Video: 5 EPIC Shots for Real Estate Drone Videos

Hey guys, what's going on? This is Seth from the REtipster blog. In this video, I want to talk to you about five epic drone shots that can really do a great job of making just about any property look amazing. When you're shooting a video or pictures of a property with a drone, it doesn't take a genius to just take the drone, fly back a little ways, point it at the property and shoot. Anybody can do that, there's nothing special about that, but I have sort of discovered, as I've been playing with my drone for the past several months, that there are a few shots that look good on pretty much any property. And it has a lot to do with being able to fly the drone in a certain pattern, and usually moving it very slowly, and tilting the camera in certain directions. If you shoot these shots just right, they can just do an amazing job at making you look like you're some kind of Hollywood movie producer, because they just look so smooth, and really show the property in its best possible light. So in this video, I'm gonna show you five of the shots that I've kind of nailed down as just being like standard requirements for every property. And as I think you're gonna see, they look pretty great. And it doesn't take an amazing professional drone pilot to do this. With just a little bit of practice, you can most likely achieve these same kinds of shots too. So stick around and I'll show you what I've come up with here.
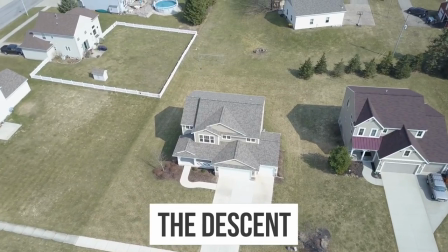So this first shot I call the descent because the idea is to just start above the property and slightly in front of it or behind it,
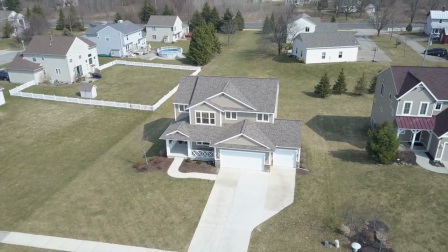and then slowly lower the drone down while you're tilting the camera up so you can kind of track on the property and just get a nice,
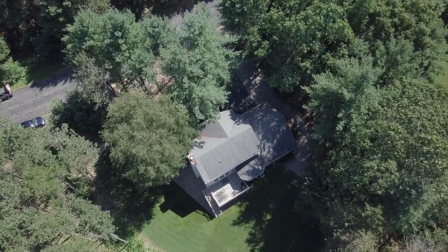well-rounded view of the top and the side.
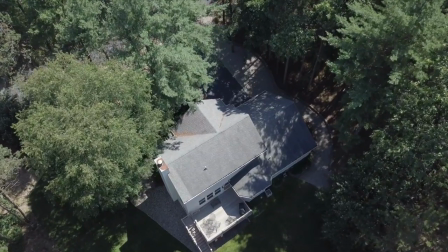Anybody can fly over a property without changing the direction of the camera, but once you start developing and using your skills as a cinematographer,
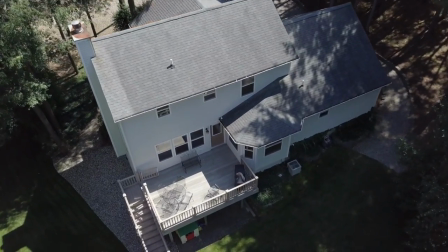it can have a major and lasting effect on the final presentation of the property.
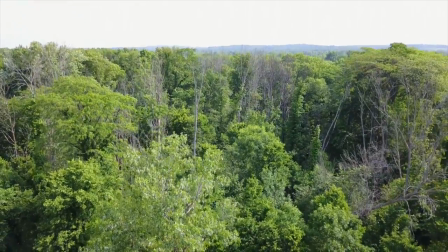A nice variation of this shot is to do the exact same thing but start from the ground and then move up, tilting the camera down.
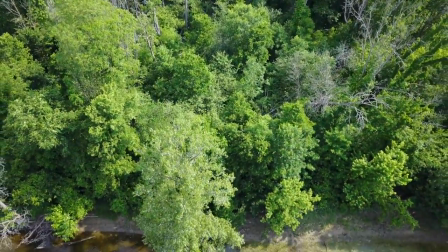It kind of gives a nice alternative view of the property that way.
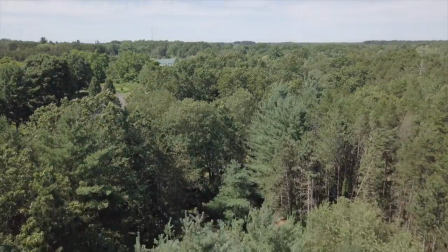Both of these shots will give your footage a really nice cinematic and professional look because it actually requires some coordination to do.
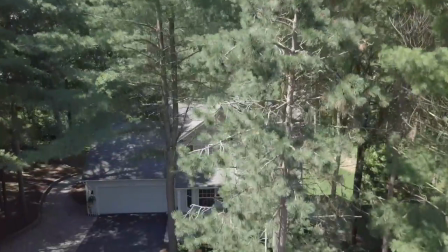Not much, but a little bit.
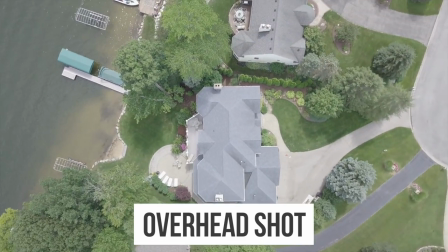This next one is probably the easiest shot in the list because all you have to do is point the camera directly down and fly over the property.
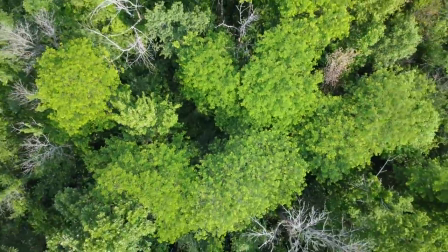And whenever you use the overhead shot,
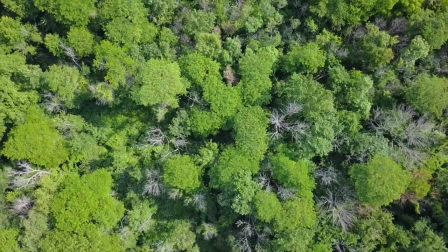you can start by hovering low over the focal point of the property and then move the drone higher in altitude while doing a very slow rotation.
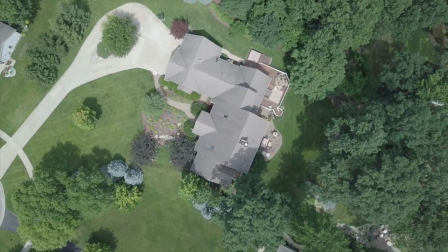And it's very important to do this slowly if you want it to have that nice cinematic look.
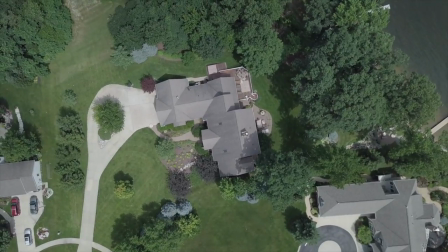I like this shot because it introduces new surroundings and it's an exciting and interesting visual experience for the viewer.
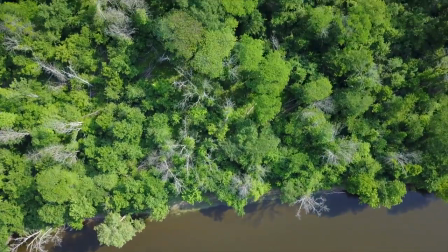Another way to shoot the overhead shot is to simply start at one end of the property and fly to the other side as if you're sort of traveling over it.
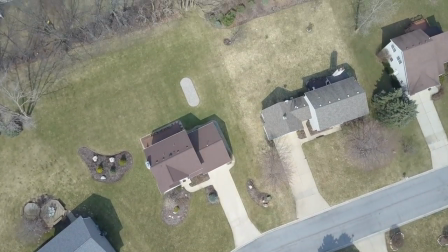This shot isn't necessarily the most informative because it only shows the property's roof and footprint,
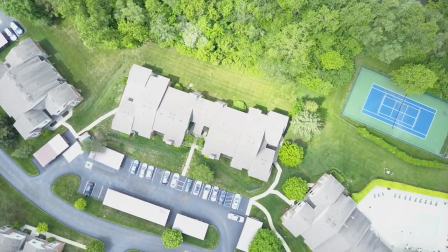kind of like a survey, but it's a nice way to add a perspective of the property that isn't typically seen with other shots in this type of video.
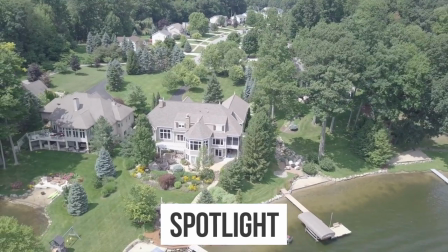Probably one of my favorite shots on this list is what I call the spotlight or the horizontal spotlight.
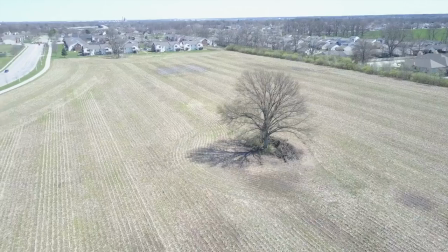The objective behind this shot is to fly horizontally around the house or the lot or the building while keeping the camera locked on the focal point of the property.
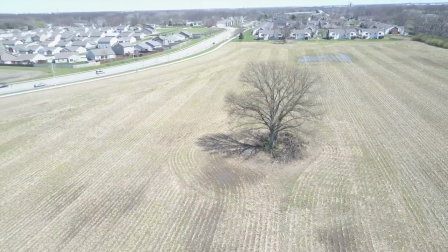And this kind of camera movement actually requires a bit of skill because you'll have to coordinate the timing of how fast
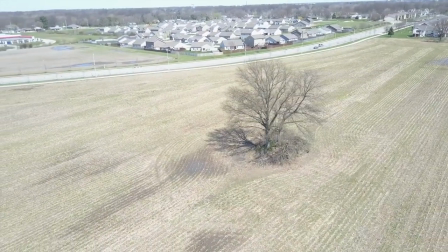you move around the property with how quickly you pan the camera to stay locked on the property itself.
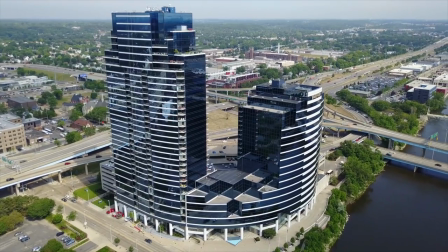And I will say that some drones out there actually have a spotlight tracking feature, which allows you to lock onto any moving object,
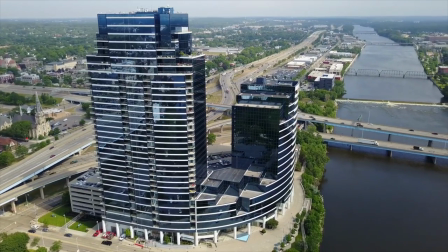like a car or a person, and the camera will stay locked on that point regardless of where you fly.
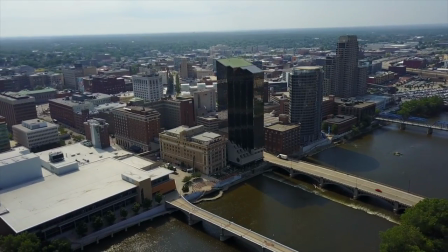In my experience, these systems have a harder time locking onto objects like buildings because they don't move.
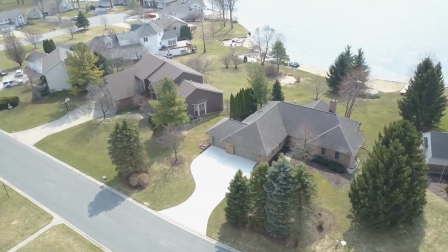But nevertheless, if you're able to get your drone camera to recognize a house or a building as your focal point of your shot, this could potentially make the process much easier for you.
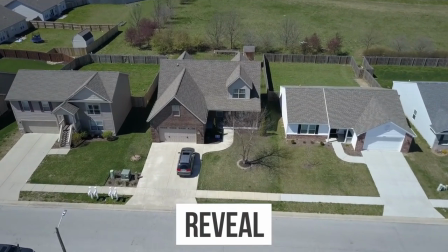This next shot I refer to as the reveal, and this is a great way to open or close any real estate video.
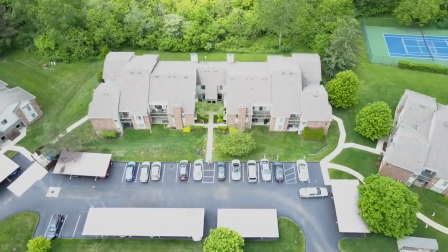In this shot, the idea is to simply approach the property from a distance and eventually fly over it while keeping the camera on the property.